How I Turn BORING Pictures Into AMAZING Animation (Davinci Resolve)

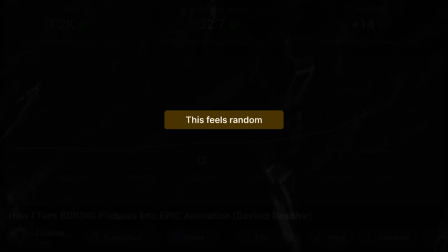0s
Imagine you are watching a video and a screenshot pops up. This feels a little bit random and can ruin the production quality of your videos.
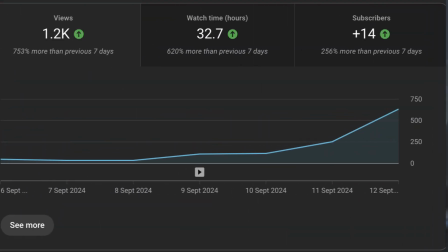6s
So instead, do this. Let me show you how it can be done in 2 minutes.
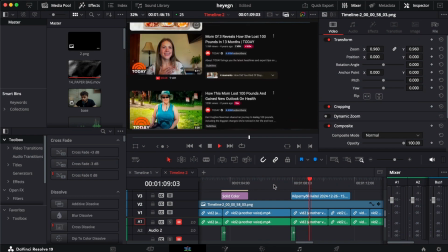10s
So this is what we currently have, a video where another footage pops up, but this is out of the random and there's no motivation behind the movement.
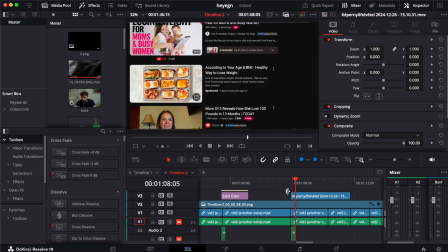19s
We don't see anything come up, it just appears.
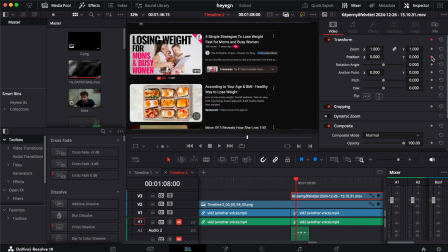22s
And back in the day, I used to go here and play with the keyframes and do the position and then bring down the position, but now I have a much better way.
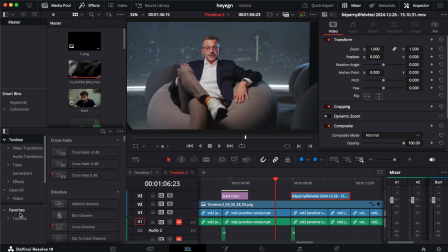30s
Something that is built in DaVinci Resolve that is so easy to do. And you can find it in the video transition tab called push. Now what you can do with this is just pull it on to the footage or the picture or anything.
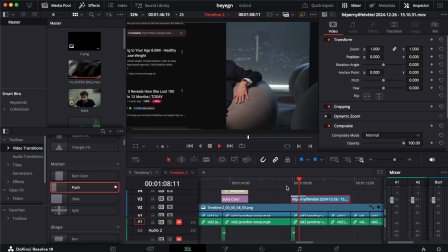41s
And now if you check it, it pushes it in.
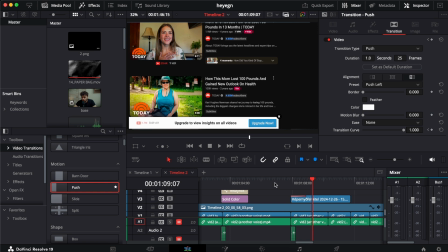44s
It seems weird and beginner level, but we can really make it stand out and feel good.
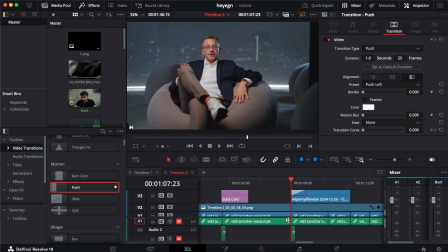51s
As you see, when we applied it, there is a little gray box that appeared, and this shows that we have the transition on it. And we can obviously change the duration of it. I like to keep it 1 second because it gives us more smooth looking transition. And on the presets, you can just choose where you can push it. And if we check the base footage, we see it's going up.
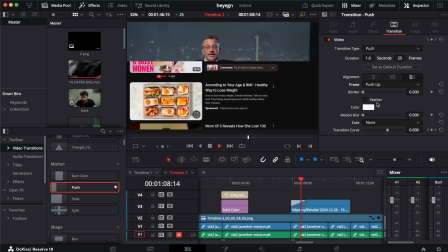70s
So I'm thinking we should push it up so it matches the scrolling effect, and now it looks much better.
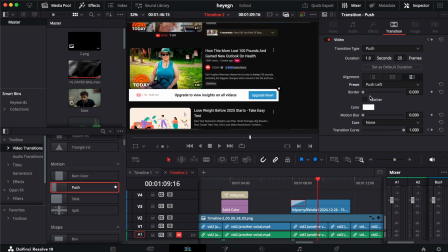77s
Rather, if we put the left or right, it's just not bad, but not natural, not as much natural, I should say.
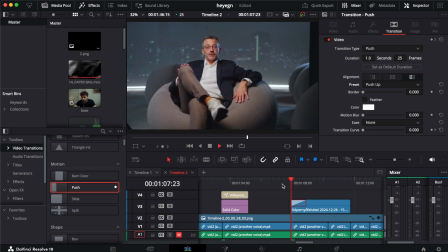85s
Okay, now we have this, but you know I like smooth things, and this isn't smooth. So what we can do with this is just make it ease in and out.
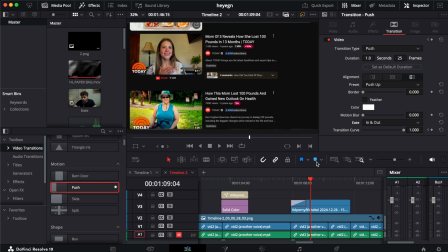94s
This will do the key framing for us, so we don't have to worry about it.
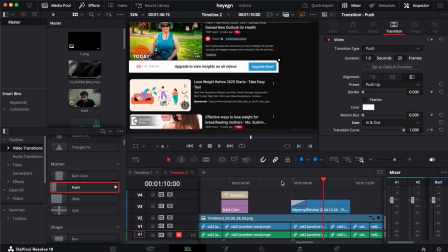98s
It will make it look so much better. As you see, it looks already better.
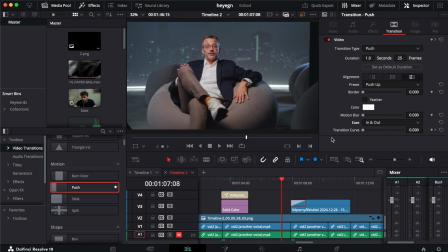103s
And now, one more final thing that I didn't even use in my original transitions, but now I use because it's so easy, is just pull up the motion blur a little bit. 0.1 or 0.2, it's just preference, but it makes it look so much better.
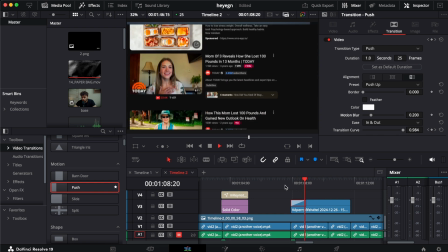116s
And boom, it's down. That's how easy it was.
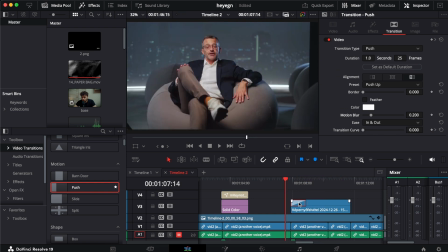119s
And now, if you have done it once, it's now so much easier to just hold Option or Alt if you are on Windows, and just drag it back to the footage, so at the end of the footage.
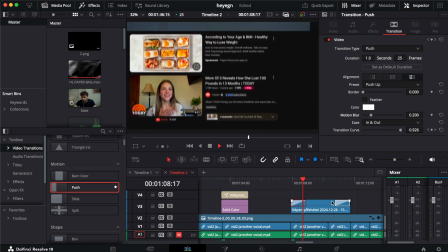130s
So now we have coming up, and we have going out.
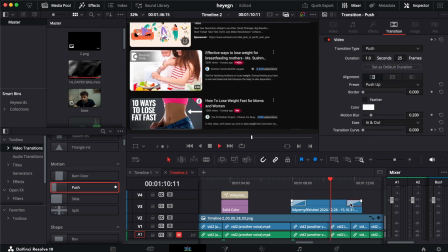134s
We can make it longer so the whole footage stays, and now we have it done, it's ready.
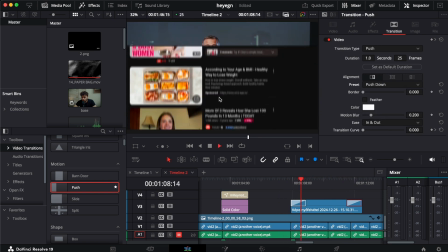140s
But I would do it pushed down, so now something feels like it comes up, and then the same thing goes down, you know?
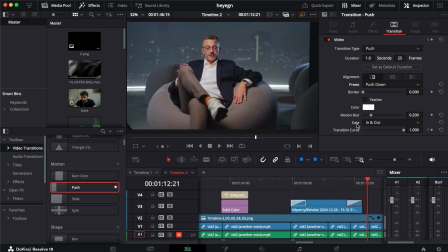149s
So it gives us a better feel. And there are other things that you can play with, but I wouldn't do anything, I just do use this.
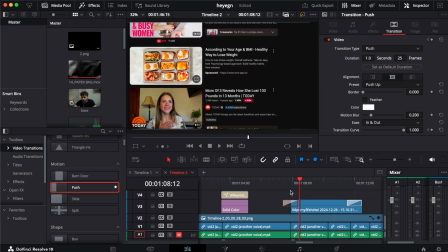155s
And you can even put it here in the middle so it's half on something else,
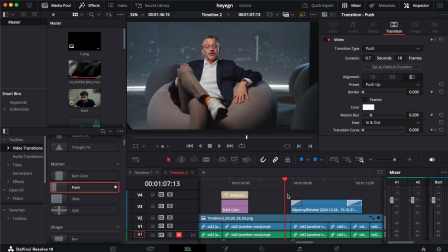160s
but I just like to have it normally on, so I don't get confused, I don't push anything under it,
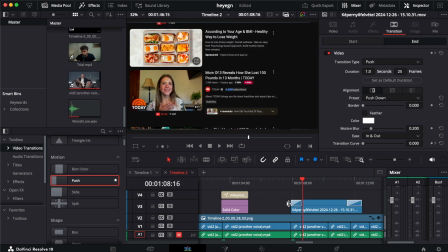168s
I don't ruin anything. Okay, and the last thing that we can do is just click on here, right click, and create transition preset. And now you don't even have to do this 3 minute setup, just save it as preset and it happens. I already have a preset saved out. You see here, push preset, it's done.
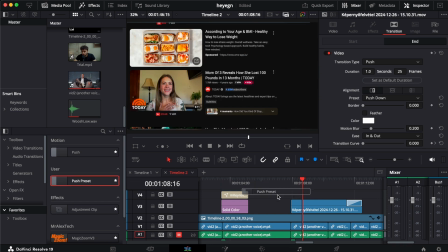187s
I don't have to do anything, I just come here, I just bring this push preset, and it's already working.
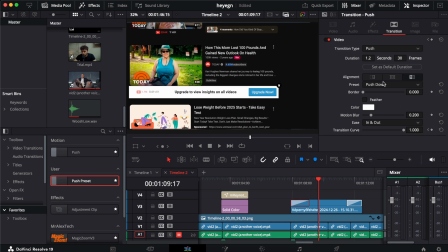193s
I don't have to do anything else. I just have to change where do I want to push it.
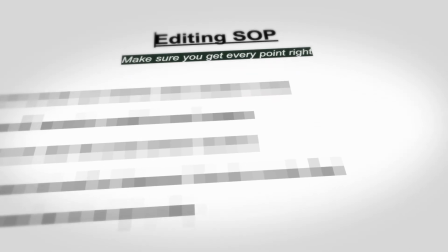198s
That easy. I have trained a lot of editors so far, and there is a document that I use with every one of them.
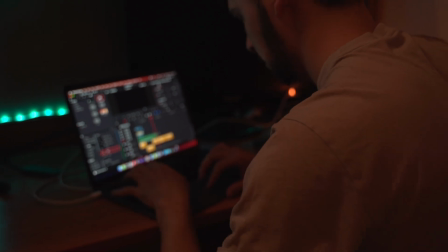204s
It has the golden rules of editing that I collected over the years. I'm giving this to you, but the catch is, if you get it now, you will get 2 bonuses.
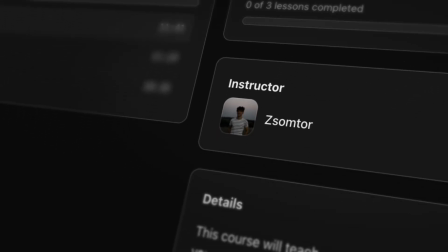211s
You will get a Brand for Entrepreneurs mini course where I explain how to build a brand for business owners, and also my way of getting clients.
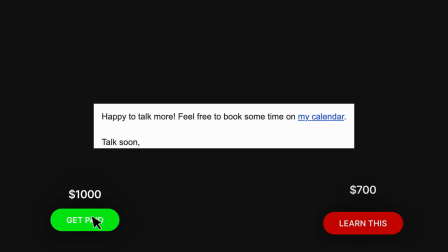218s
I just got somebody to pay me 1k using this method and personally paid 700 to learn this.
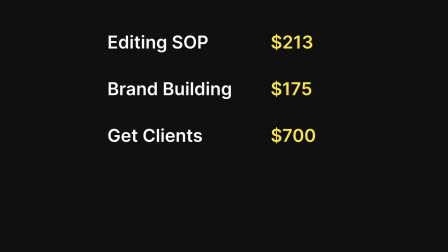223s
I'm giving all of this for you for $47 right now.
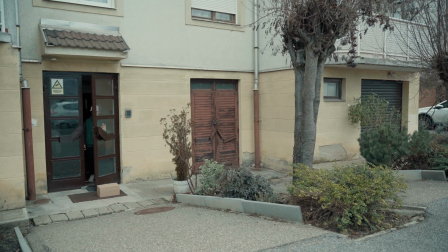226s
If you watch this video a month or 6 months later, it might have changed, but I want to give back to the community that helped me get to where I am right now, so take this as a New Year's deal.
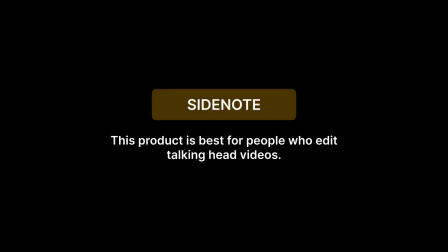235s
Side note, this product is best for people who edit talking head videos. You will learn from it even if you do real life documentaries, but it's mainly for people who edit videos where somebody sits down in front of the camera and talks. It's the first link in the description. Thank you.